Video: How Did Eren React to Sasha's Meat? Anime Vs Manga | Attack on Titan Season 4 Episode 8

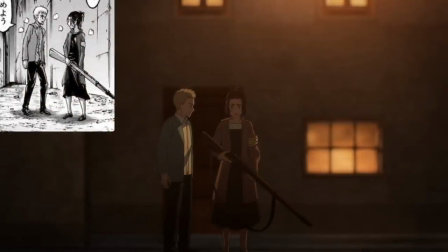(4:09)
Clearly Gabby was still able to take off but you could examine how she was coming to terms with the situation.
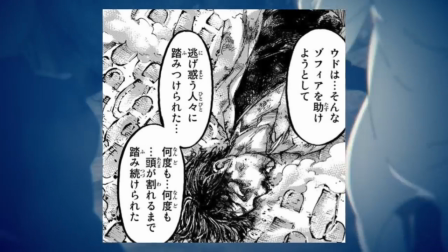(4:15)
With the Udo flashback you actually did get a new drawn panel for his demise. You could even spot individual footprints.
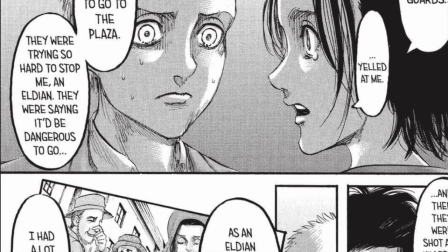(4:21)
For an anime cut here you had Gabby talking about getting spat on when going outside the determine zone. The manga included a flashback of those Marley people.
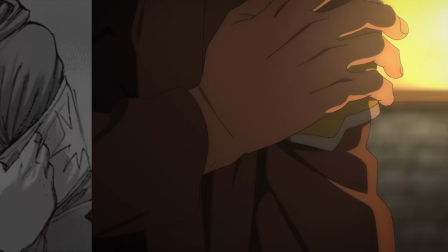(4:28)
Even the dog looked like they didn't like Gabby. The dog could smell evil. Then for Gabby grasping her armband you did get a panel of Gabby's past training here too.
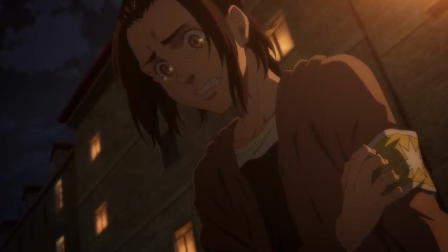(4:37)
As for Gabby's little monologue I like how anime changed this up so Gabby's talking into the distance looking down she's no longer facing Falco for a great
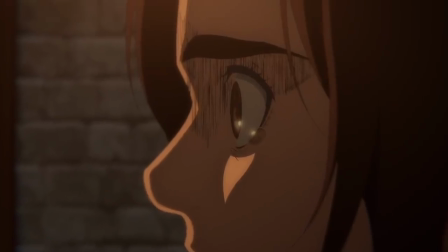(4:45)
attention to detail look at those eyebrows go really shows how shaken with fury Gabby was especially with Falco trying to talk her to stop was it
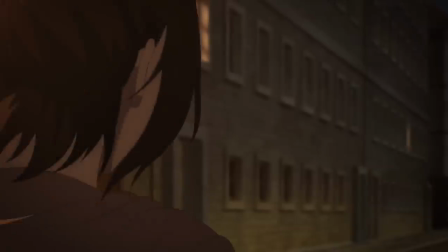(4:53)
just me or did Gabby's head look odd here perhaps overly long either way Mappa really killed it with these facial shots yes Gabby sucks but
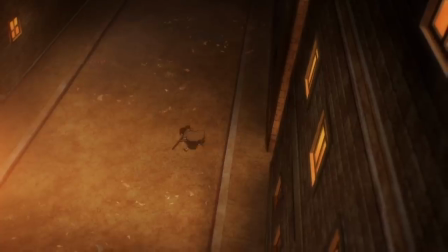(5:02)
he can feel her pain right here unfortunately getting to Gabby's first victim The anime made it much clearer how the Odun hesitated over her being a little kid.
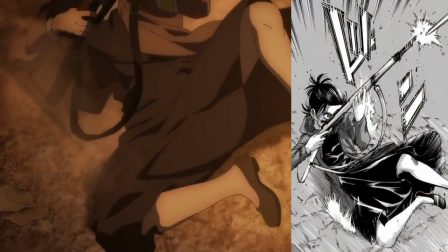(5:10)
What the hell? Did the anime just make Gabi more overpowered?
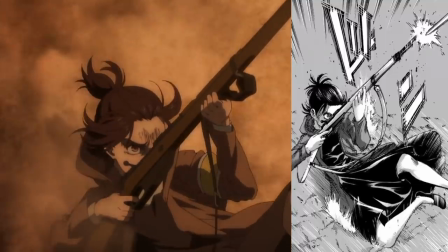(5:13)
Originally we thought that Gabi got knocked back after taking the shot but no she actually got the shot sliding into it.
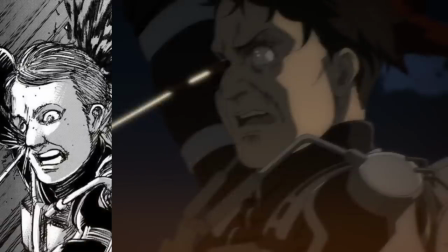(5:20)
Talk about hacking. The actual headshot was right in the eye. Really too quick to see the detail for the anime.
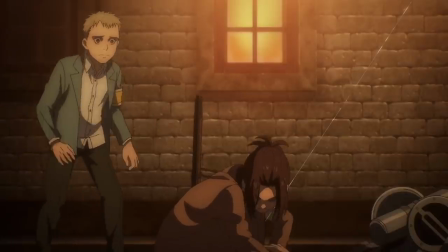(5:26)
Then for Gabi putting two and two together seeing the wires still connected. Oh no Jojo reference for the anime.
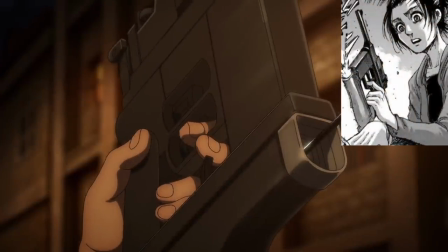(5:32)
I do have to get credit to anime Gabi for being more believable and figuring out the 3D Maneuver Gear trigger.
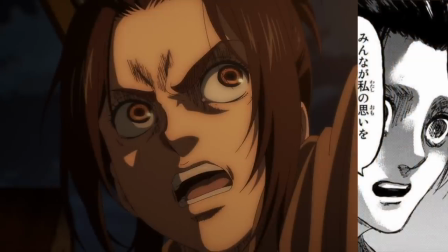(5:37)
You could smell her scheming from your screen. Even I'm backing away from Gabby voicing what she'll do to the island devils as expected from the self-proclaimed true Eldian.
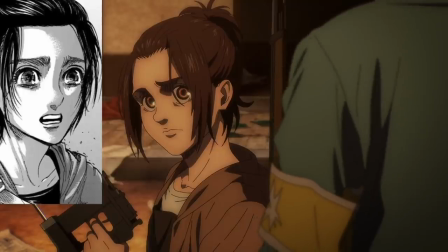(5:46)
So how the hell did Gabby go from killer mode to seeming thankful to her buddy? So much props to her voice actress.
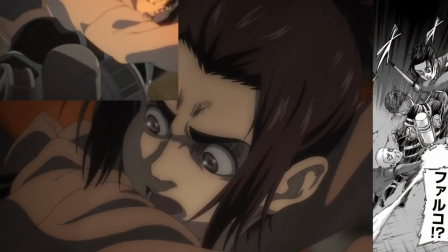(5:53)
During the takeoff you can't spot the poor dude leaking out. Right here you got the familiar tale with the season 4 trailer shot of Gabby and Falco going up not used.
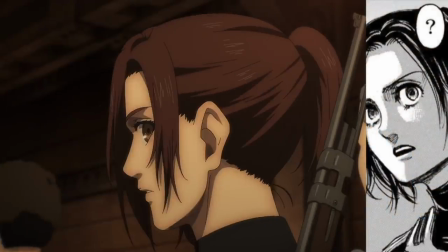(6:01)
Switching to Sasha the anime actually has Sasha turning around really making it explicit that she did notice Falco and Gabby.
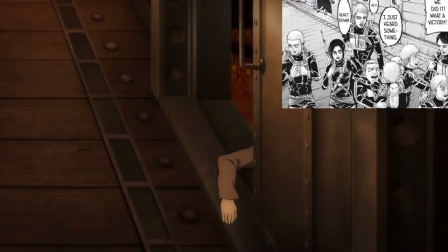(6:08)
On the other hand now you have all this noise for the anime. Sadly if you do rewatch this you can start seeing spots where it could have been prevented.
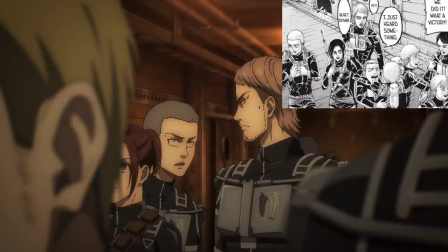(6:16)
Flock cheering loudly it's new noise for the anime.
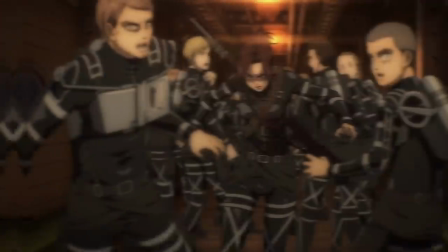(6:21)
So hey they left the little assassin with one eye closed for the anime too. So examining the damage the anime changed the potato girl Sasha's arm on the left.
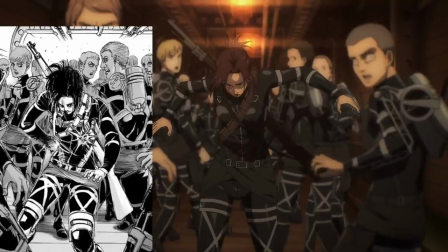(6:29)
Manga Sasha almost looked like she was reaching for her sidearm and in the back Fla got moved out of the shot most likely he's now further back with the crowd
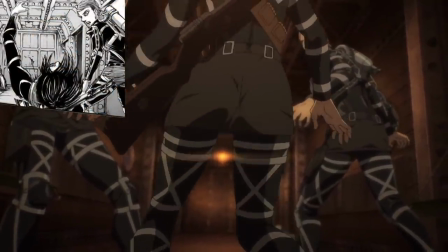(6:37)
for an anime attention to detail you actually can't spot an exit wound from Sasha's behind so come on dick Sasha is gone the
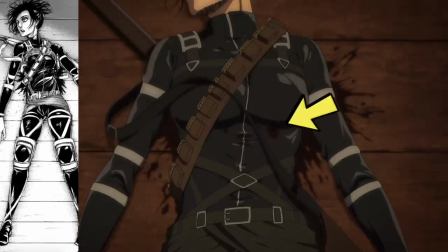(6:45)
anime now shows you a clear version of where the bullet actually pierced her right under the boobage so I know there's been a lot of talk about the chest armor depending
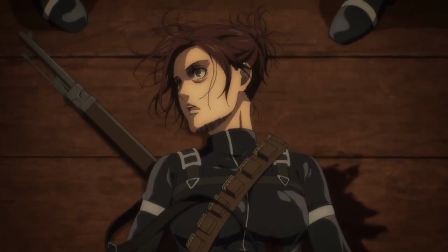(6:52)
on how she was wearing it it may not have shielded her the chest plate is rather small but still Isayama why freaking
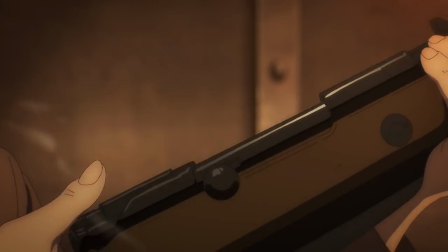(6:59)
love that quick reload animation Gabi really was going to go down fighting for Gabi versus the pissed off stallion i never really liked how
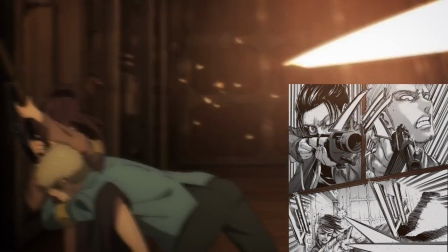(7:07)
the shooting panel looked credit here goes to Falco i know people don't like that he saved his crush but instead noticed that Jaune and Gabi would have likely taken
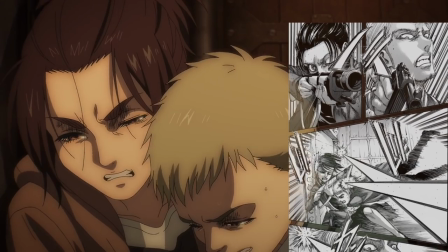(7:14)
each other out if Falco didn't intervene some could argue it may have been worth the cost just saying go ahead and enjoy the new
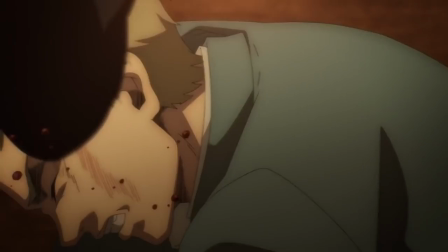(7:21)
scene of gabby getting a trashing too bad that falco got half of that beat down clearly they got a toss-up in the manga too but it happened off
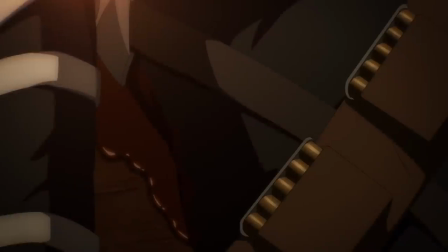(7:29)
panel in the anime you could actually spot flock right in there and just so you could feel it in your chest the anime gave you the gallons of blood oozing
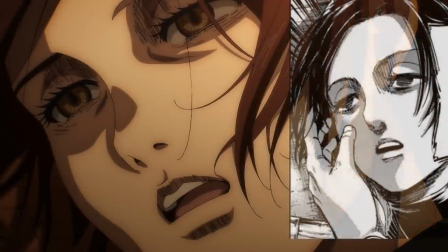(7:36)
out you could see the horror in konny's eyes same deal for potato girl sasha life is just draining away and just to clarify
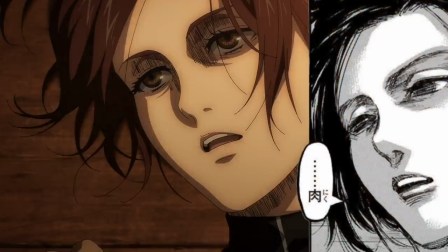(7:44)
sasha did say niku meaning meat they explicitly they use a character for meat even in the official japanese subs and manga as a
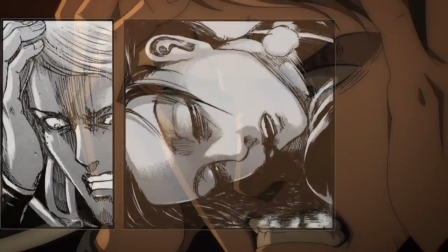(7:52)
comparison to the previous trio and the manga you have this one jean the fallen and the broken buddy at this point it's far too late but you were able to
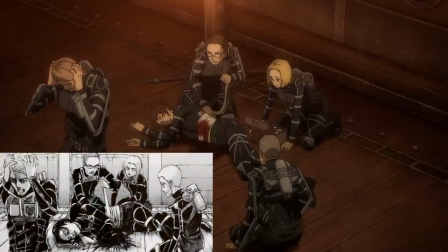(7:59)
spot that reoccurring blonde character in the scene trying to help out notice how in the anime version both of them are sporting the chest plate poor falco
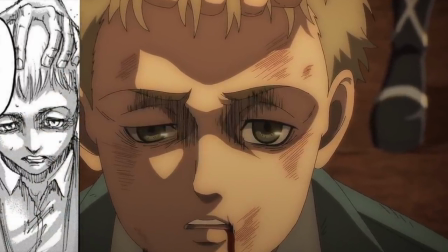(8:07)
poor kid you can actually see his eyes swelling up the things you do for love gabby on the other hand is struggling like a chihuahua to
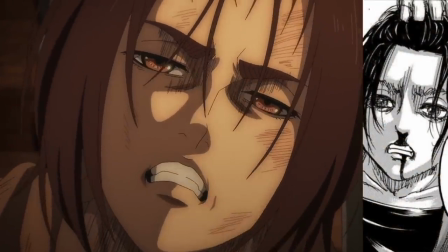(8:15)
the bitter end she's just lacking the nosebleed did they go easier on her?